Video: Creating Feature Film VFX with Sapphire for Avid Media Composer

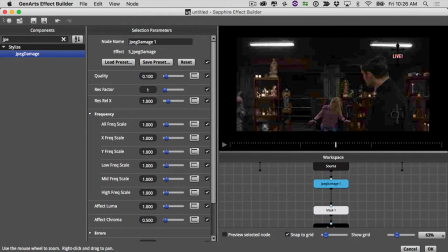4:07 And you can see how it breaks up the image into these digital blocks. I didn't want to degrade the image too much because the quality of streaming these days is, you know, really pretty good. So I bumped my quality up here pretty high initially, and then as the movie, you know, progressed,
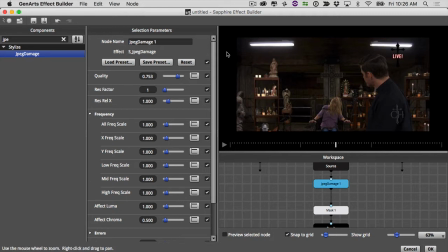4:24 as the story progressed, and as things got more crazy, I would then dial down the quality and actually degrade the quality further. Next, I wanted to do a little color correction to it. So a good way of doing color correction with the Sapphire effects, just a very basic color correction, is with hue, saturation, brightness, which is what I dropped on next. And then
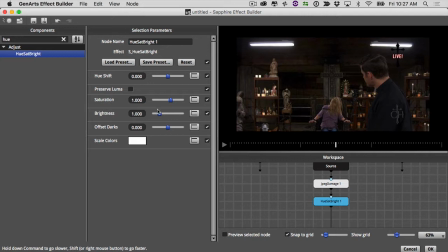4:44 I use this really to sort of crush the blacks, because in compressed footage, the blacks usually get crushed, the whites usually get clipped. So I would offset darks a little bit and bump up the brightness just to sort of blow out the lights a little bit more and crush the blacks a little bit more.
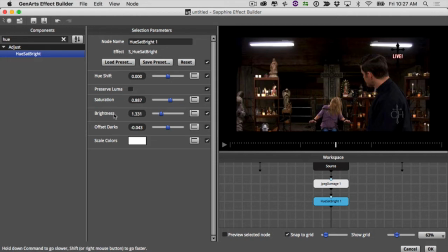5:04 I also pulled down some of the saturation, since also compressed footage always looks a little bit desaturated and not very good. The next thing that I thought we should do is tint the picture. So we want to tint it so that we can get that look that is more in line with the palette of the film. And S-Tint is the best option. So drop a tint right on there.
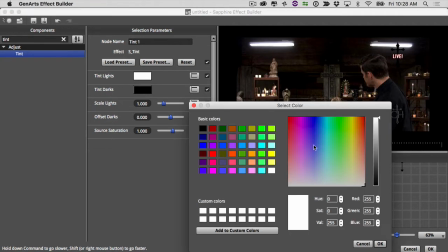5:24 All right, and then I went in and started tinting the lights, trying to figure out a color that looks best for the movie.
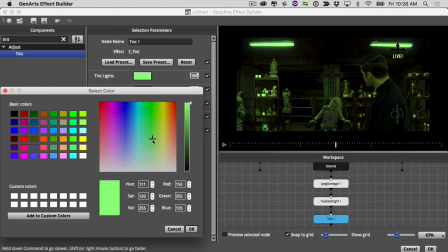5:31 I didn't want to go this dark, but that's in the ballpark. So I lightened it up a bit, and that looks pretty good.
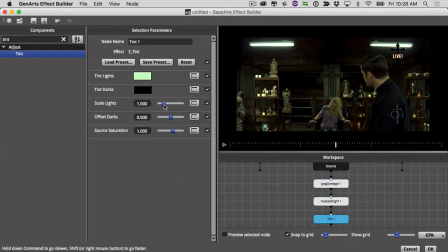5:40 And I can always adjust it later, and then maybe bump up my lights a bit more. All right, looking pretty good. And then finally, to round it out, I want to put a vignette on there to actually darken the edges a little bit more.
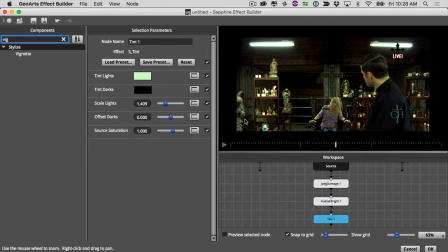5:56 So just the regular old vignette, and we'll see how that looks. Okay, I really don't need to tweak this too much. I could play with the radius. I can make it a little bit less dark on the sides, but that looks pretty good.
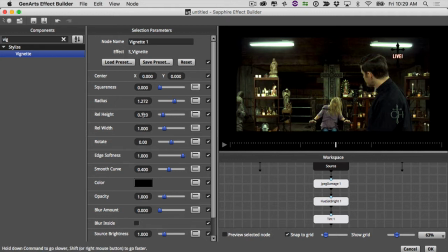6:14 The other thing I might want to do is adjust the relative height, because I do have the mask on the picture. So if I want the edges at the top and the bottom to also show up as vignetted, I might want to reduce the relative height a little bit. You see how that darkens the top and bottom more. Okay, I'm pretty happy with the way this looks.
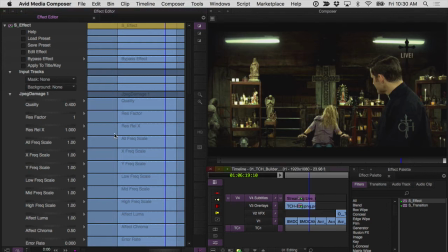6:31 So let's click on OK, and then we'll go back into Avid. And you can see we can go in and adjust any of these parameters here that we want from our effect editor. The next one that I want to change before we get to anything else, though, is our mask.
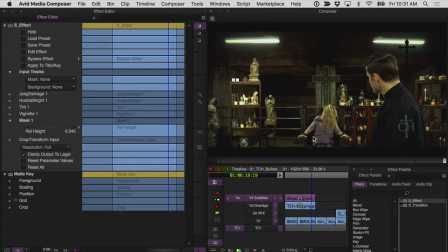6:44 I want to make the relative height of our mask here match our 2:1 footage.
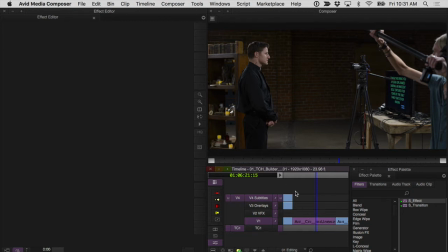6:49 So I'm just going to A-B this ever so slightly until I get my mask matching my red footage.
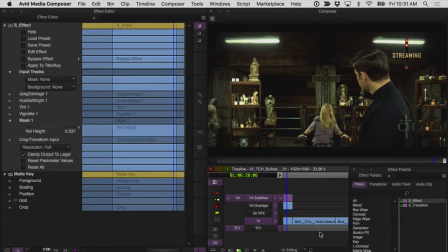7:05 So now that I've established this look, then all I have to do is save this effect to a bin,
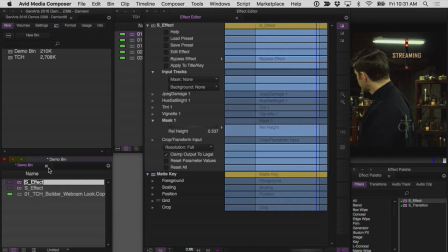7:16 call it webcast,
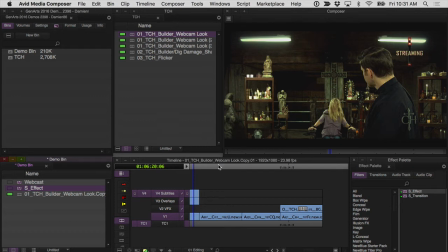7:21 and just drop it on any clip that I want in my timeline to use later.
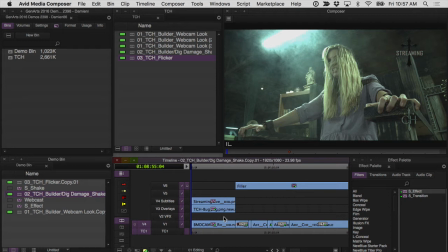7:27 The other way that I use Sapphire Effects in editorial was to enhance effects that we had already done in camera. So for example, there was a portion in the film when the girl slash demon sitting in the chair causes a giant boom in the room that shakes the room and makes the lights flash.
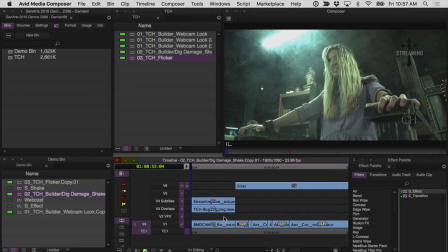7:43 Well, we shook the camera and shook portions of the set. We also flickered the lights that were hanging overhead, but I wanted to enhance those so that it would look better. So you can see here in the edit, without any effects applied to it,
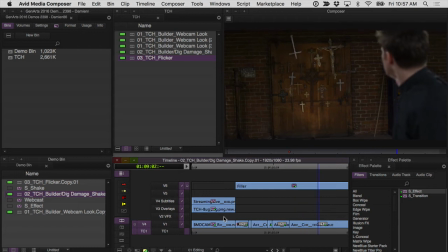7:58 we got the shaking set, we got the vibrating wall with the cross that turns upside down.
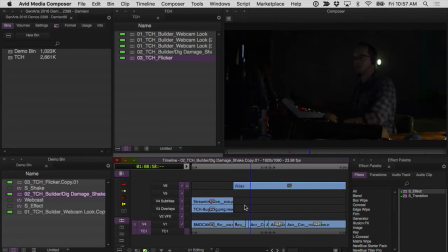8:03 And I thought, you know, this would look, that we could sell this a lot better if we actually shook the picture a little bit. So for this, I relied on S Shake. And we can find that under the distort category.